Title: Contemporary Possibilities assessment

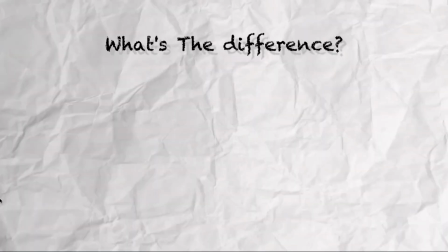(0:03)
I want you to think to yourself right now, what's the difference between you and a chimp? We're obviously smarter, right?
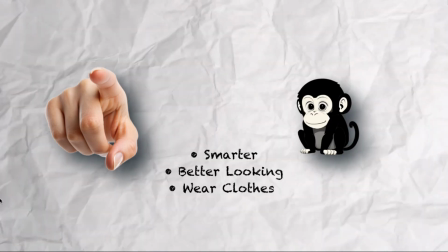(0:08)
Better looking, we wear clothes, the list goes on and on.
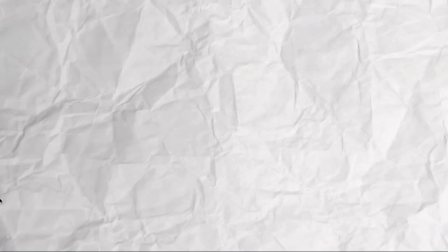(0:11)
But most things in that list can be boiled down to one thing: technology, or the application of scientific knowledge for practical purposes, especially in industry.
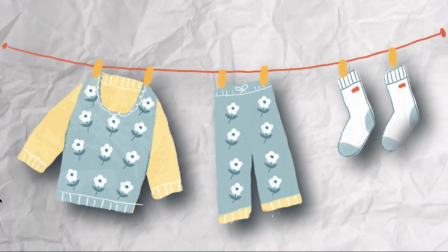(0:19)
That includes tools, transportation, even, clothes. But the most powerful form in today's world is computers, social media, the digital world.
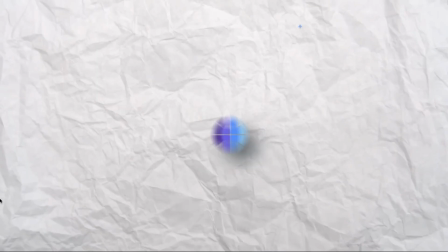(0:29)
It's no understatement to say that it's a defining force in the modern world, allowing almost endless tasks to be done instantly and from anywhere.
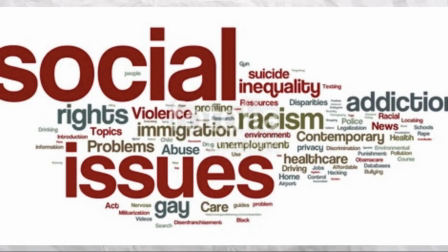(0:36)
But this also comes with its consequences, magnifying or even creating social issues that we've never had to face before.
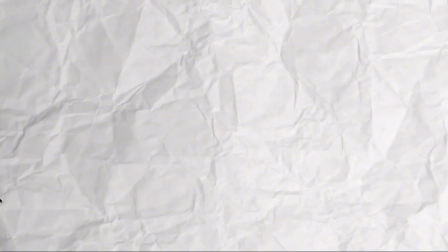(0:42)
The issue of technology is definitely an incredibly nuanced one,
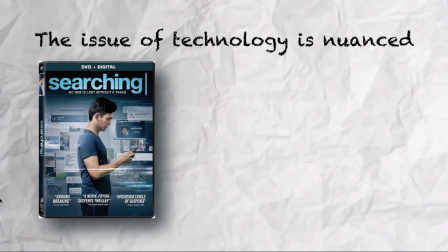(0:45)
something that we can see in the film Searching by Anish Gigante, as well as in Childish Gambino's This Is America.
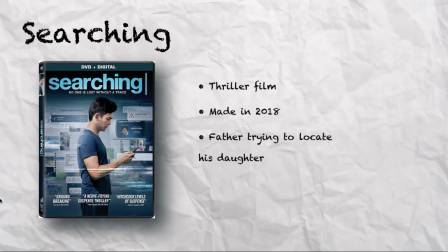(0:52)
Searching is a thriller film made in 2018 that follows the journey of a father trying to solve the mystery of his missing daughter.
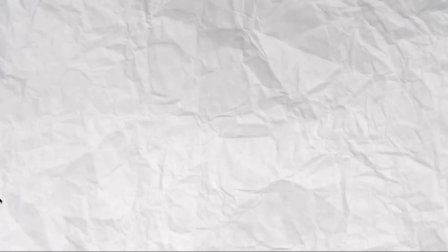(0:58)
But here's the twist: it's a screen life film. That is, every single scene of the movie takes place from a computer screen.
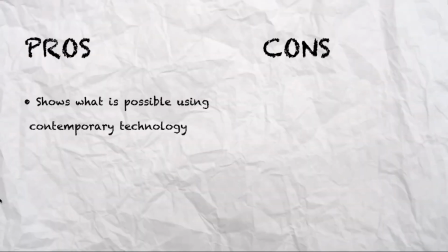(1:05)
The movie does a fantastic job at showing the audience what is possible with modern technology,
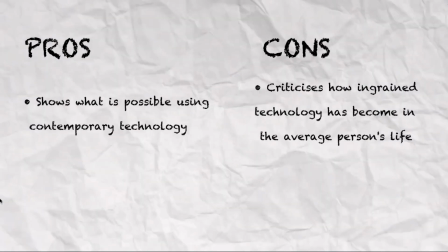(1:10)
but also subtly criticizes how ingrained technology has become in the average person's life.
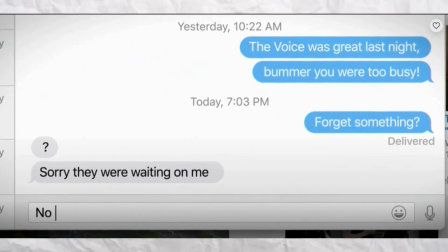(1:16)
Since it's limited to a laptop screen, the film has to use unique techniques to influence our feelings.
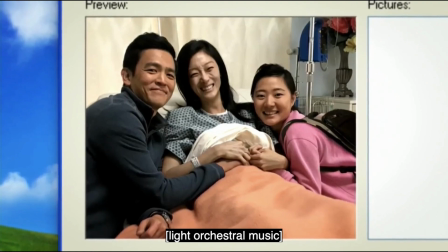(1:21)
For example, in the opening montage, non-diegetic music and mouse movements are used to show the heavy blow of receiving news about Margot's mum's lymphoma.
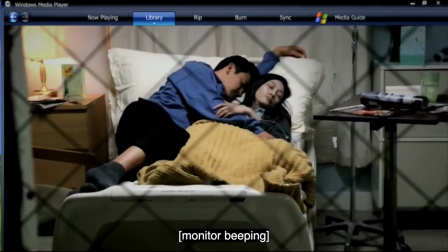(1:29)
The lively orchestra music falters to melancholy piano as her condition worsens, and cursor movements are used to show the character's thoughts.
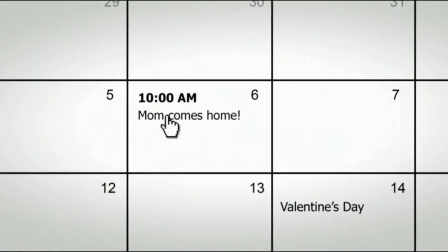(1:36)
Take for example this scene, where she moves the mum comes home event back a month, then finally deletes it.
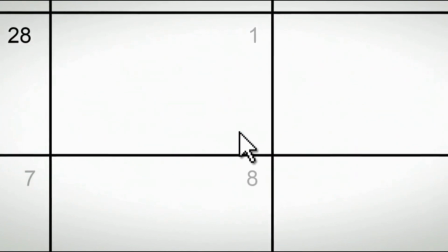(1:42)
These techniques allow for an emotional delivery of backstory, which shows us rather than tell us about the Kim family.
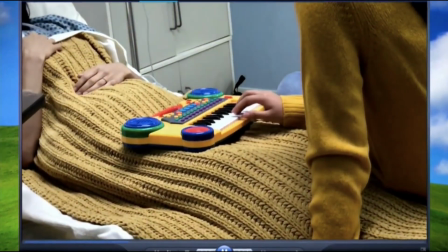(1:48)
In that way, Searching demonstrates how technology paves the way to unique contemporary abilities to tell a story.
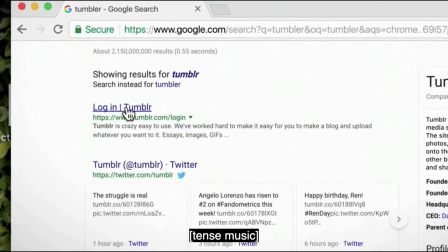(1:54)
However, it also serves as a social commentary on our over-reliance on it.
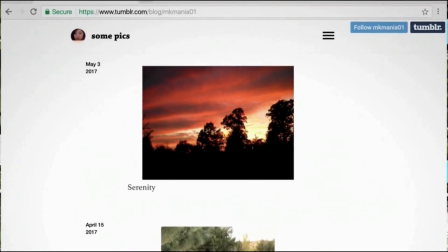(1:58)
For example, when David goes through Margot's laptop, viewing her old social media posts and conversations, he realizes a lot about her that he never knew before.
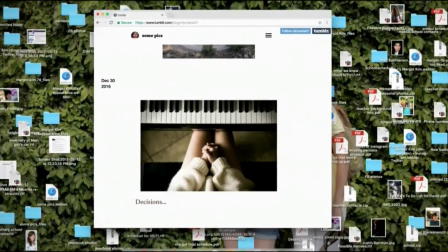(2:07)
The audience gains an intimate yet unsettling access to her private life.
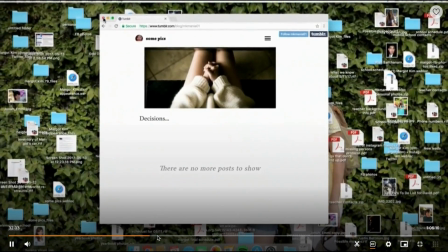(2:11)
The crazy thing is, Margot shared more about herself online to complete strangers than she did to her own father.
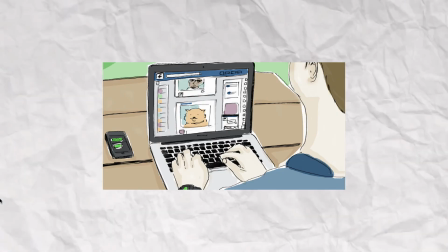(2:18)
This reflects on the normalization of digital voyeurism and oversharing that we all do to an extent, whether we mean to or not.
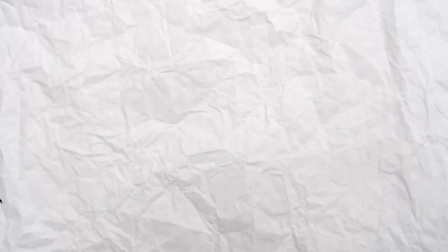(2:25)
Another subtle feature of this film stems from its screen life format.
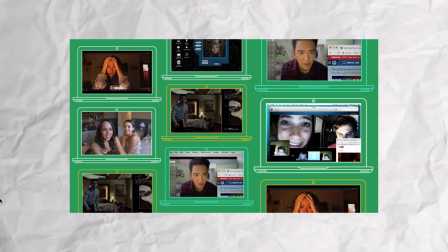(2:28)
Since the entire story takes place from screens, the audience is somewhat limited in their perspective to the real world,
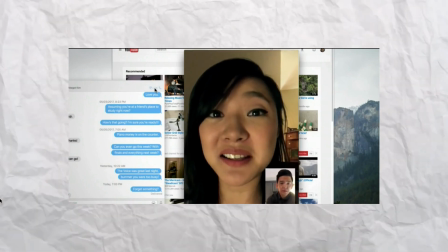(2:35)
only being able to see into it through pre-recorded footage or when David has his camera open.
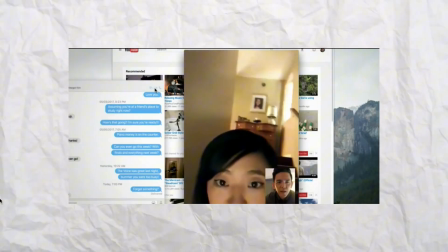(2:39)
This idea reflects a limitation with technology. It shows us a limited and biased view of the world, and in this way it can emphasize differences and create divides between people.
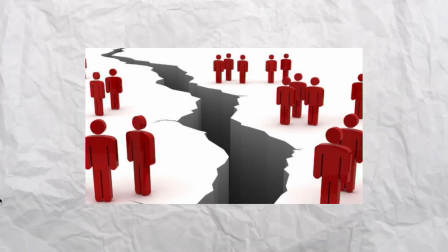(2:48)
Now, hold on to that idea of divides, because it's really relevant when it comes to Childish Gambino's This Is America,
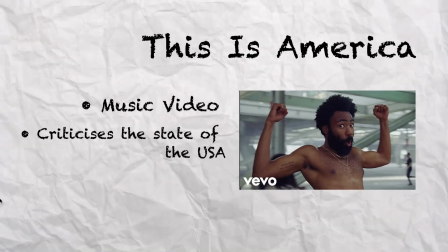(2:54)
a masterfully crafted music video that criticizes the state of the USA. The music video has two themes that it switches between.
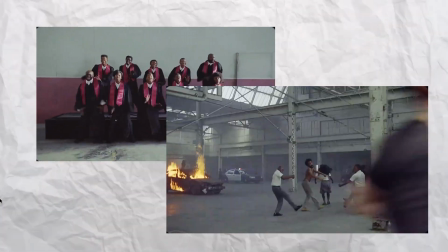(3:01)
These two ideas symbolize the contrast of happiness and freedom in the US with the violence and systemic injustices that it tries to hide under its flashy facade.
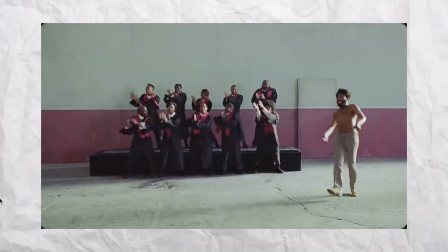(3:10)
In the music video, there are a multitude of disturbing and shocking scenes,
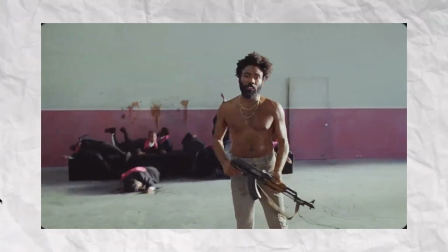(3:14)
particularly violence against African Americans, which are quickly drowned out by Gambino's flashy dance moves in the foreground.
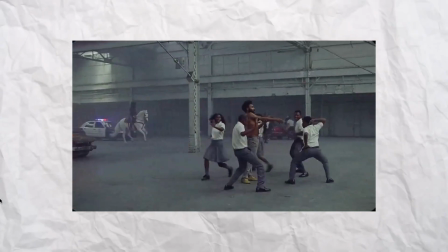(3:21)
His dancing symbolizes how easily we as consumers are distracted by technology,
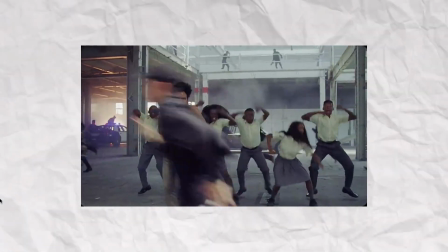(3:25)
while often horrific events unfold around us, something he directly alludes to when he says this.
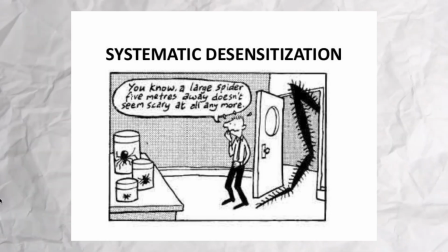(3:34)
This directly parallels the way social media can desensitize us to real-world issues. Also, look at the way these school children group around Gambino to dance with him.
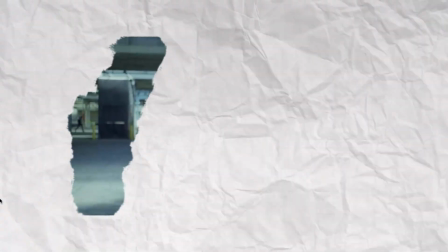(3:43)
It might seem weird, but it reflects how younger people are easily influenced by what they see online.
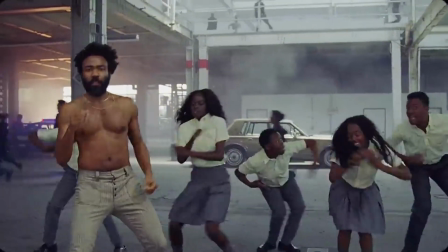(3:49)
On top of that, we can see these kids recording the violence as Gambino says, "This is Sally.
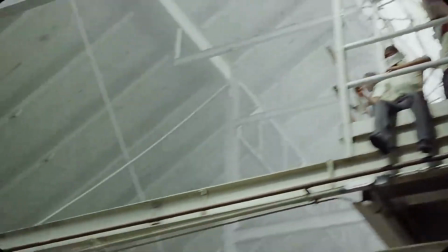(3:56) That's a tool, yeah."
Kids do often record violence and negative incidents, and that can help in spreading awareness and preventing more from happening.
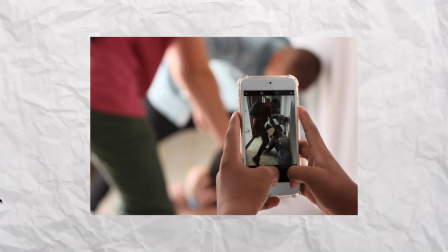(4:03)
But the act of recording instead of helping is also detrimental in the event, which shows the dual-sided nature of technology as a tool for both good and bad.